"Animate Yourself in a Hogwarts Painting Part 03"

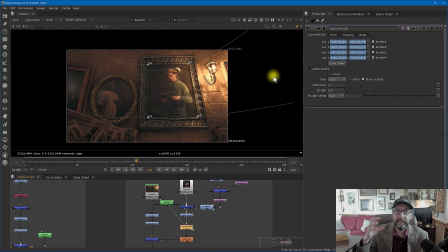[16:56]
And if you're interested in tracking and all the little cool nitty-gritty stuff that really makes a shot work, tracking is a huge part of a success of a visual effects shot, and we offer that in our tracking and match move course. So here are the corner pin information,
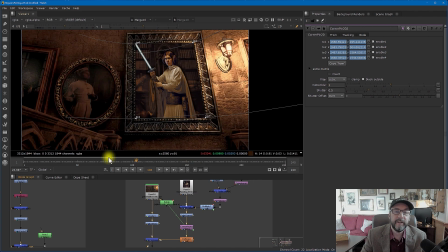[17:12]
so Princess Leia can actually sit right in there and be locked to the footage wherever it moves.
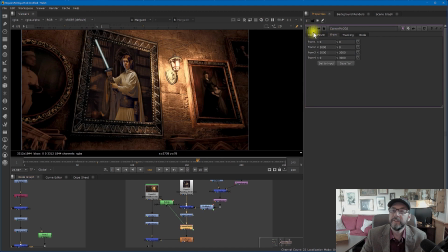[17:20]
Of course, in the corner pin, don't forget, turn on motion blur, right?
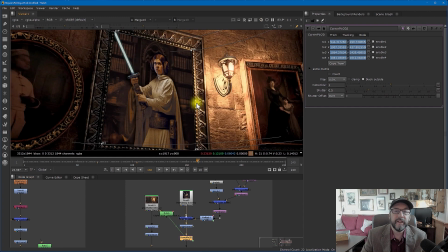[17:24]
Now, as far as the flicker of the light, as you can see, it's not a great comp right now, because look,
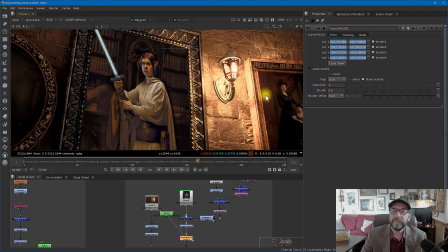[17:29]
the light right over here is affecting the paintings, but it's not affecting our painting,
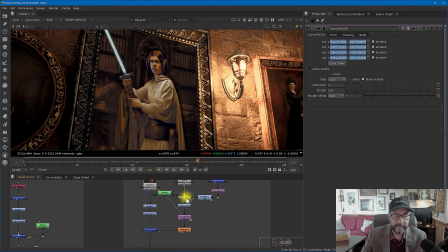[17:34]
so we need to add a little bit of light in there, right? And this is the before, and this is the after, right?
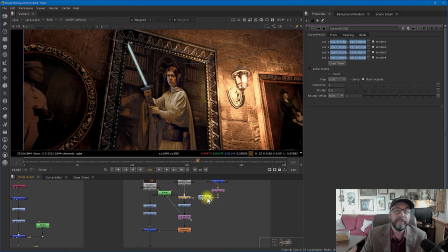[17:41]
And so how did I create that along with the same kind of flicker that we used in the lightsaber flicker, right? Well, all I really did is I knew I was going to use a radial shape
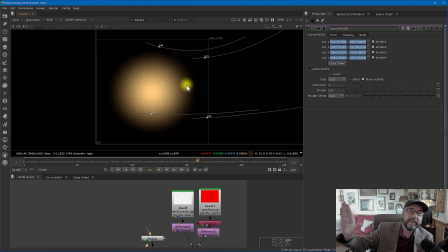[17:53]
for the bleed of the light that's happening as it runs across the canvas.
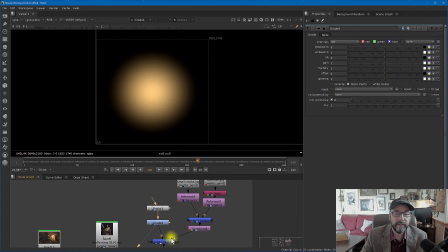[17:58]
So there's where that is. And then I played around a little bit with the grading of it. And I wanted it not just to be a standard boring gradial ramp of a light, which would be just give it away the CG-ness of it, right?
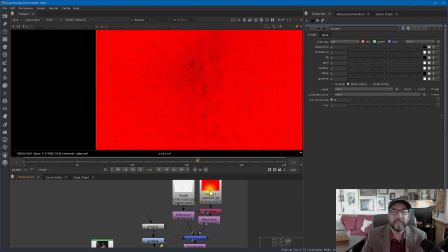[18:12]
So again, I went over to the cracks that I downloaded earlier and all the grunge that I downloaded earlier.
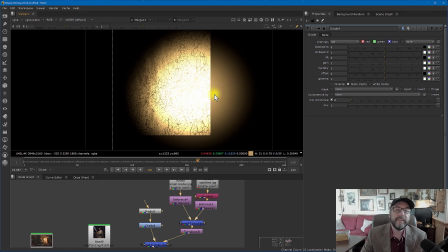[18:17]
I added that into the light that we're going to put in there, so it gives it a little bit more interest, a little bit more feel and texture, right?
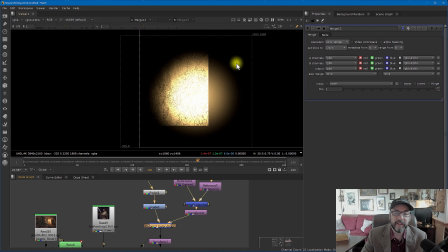[18:25]
Now, I used a color dodge putting this together. Why did I use a color dodge instead of just some other typical blending mode?
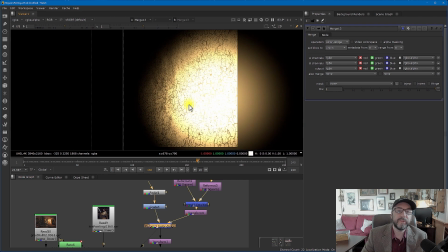[18:33]
Well, the color dodge gave me a wonderful result of how light actually works.
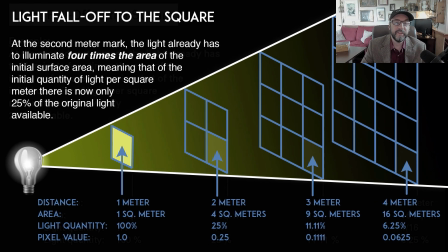[18:39]
And it's very intense near the source of the light. And then the fall off is not a perfect fall off. A fall off of light is a quadratic fall off. It's due to what we call the inverse square law.
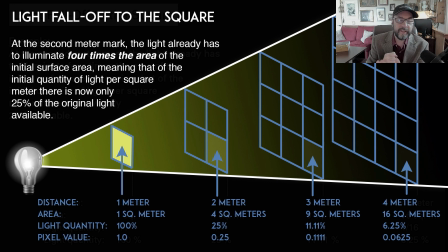[18:52]
Okay, and I'm not going to get into any of that math stuff, but if you're interested in lighting and texturing and rendering, we have a course that talks about the inverse square law,
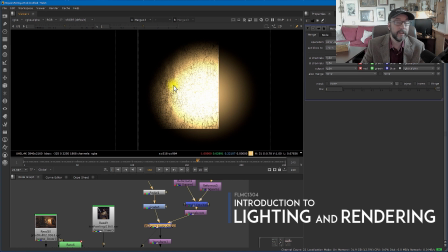[19:00]
and it's really the secret to make light look like real light instead of just fake CG light.
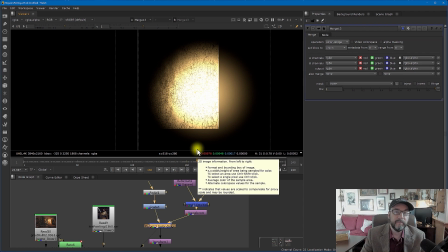[19:06]
We're not getting into that right now, but that is in our other courses.
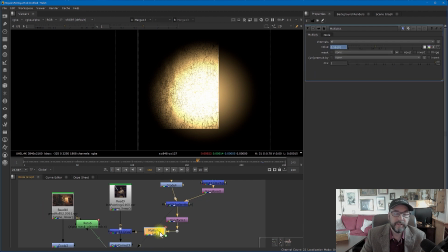[19:11]
So then I took that light and I moved it into position, and of course, here is the multiply node that has,
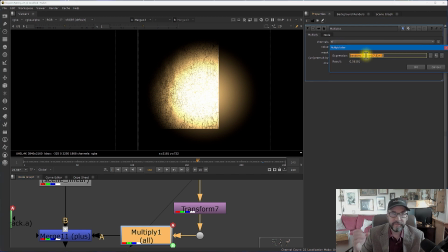[19:18]
guess what, the same expression of the flicker of the lightsaber, right?
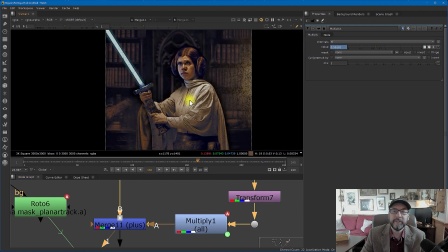[19:25]
Why not? Keep reusing it. And so I plussed it in there because you plus lights in, and so there it is, the before and after.
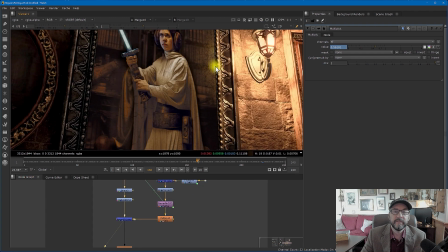[19:32]
Now inside the comp, it would look something like this. Again, sweetening up the comp, right?
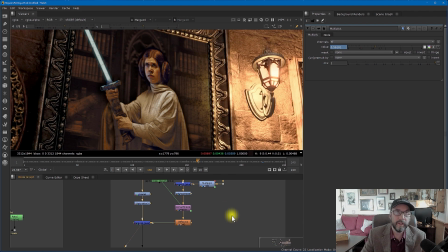[19:39]
I wouldn't really call this one sweetening, is more like something you kind of have to do to make it look real. So there it is with the light and the light not there, and it just makes it look a little bit more integrated into the result, right?
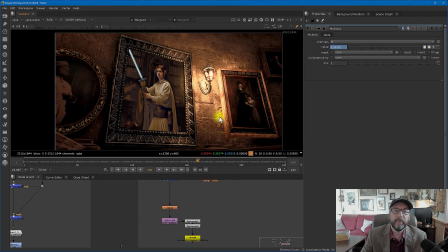[19:50]
The last thing I do is I wanted to punch up the PS5 footage a little bit. So I added extra glow in here with a tolerance that only basically highlighted the actual light element right up there. So there's the glow before and after. Simple reformat to 1920 1080.
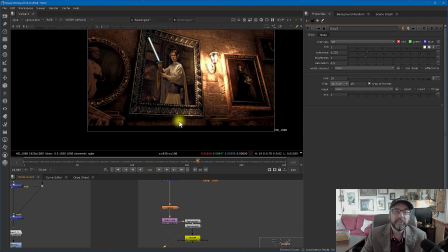[20:07]
I added a couple of cinematic bars to it And there you have it.
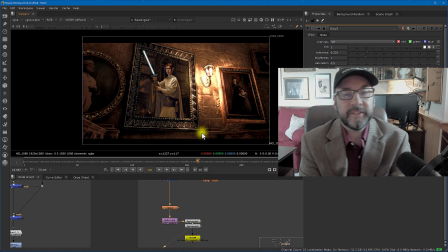[20:14]
Basically a quick little campfire that was started start to finish with the whole process. A little bit of AI thrown in for fun. And now we have Princess Leia as a member of the Hogwarts faculty in her office holding her, I guess, wizard wand lightsaber?
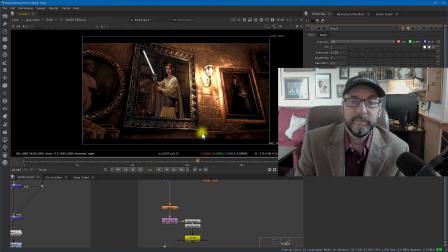[20:33]
Who knows? Again, I'm going to put some of these pieces of footage in the download link of the video file, because if you thought this was interesting, you had a lot of fun, and you want to put yourself or someone else in some of this footage and comp it together,
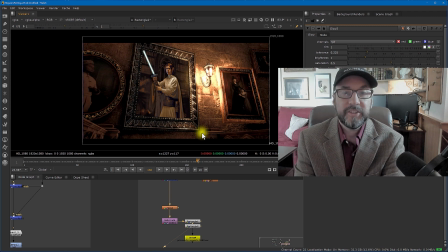[20:47]
we would love to see it. So please submit it right over to us. Send us a link, send us a download email, and we'd love to see it, and we'll put it in our newsletter as well, and possibly a future campfire to take a look at. Hope you had some fun doing this. I'll see y'all in the next campfire. Ciao.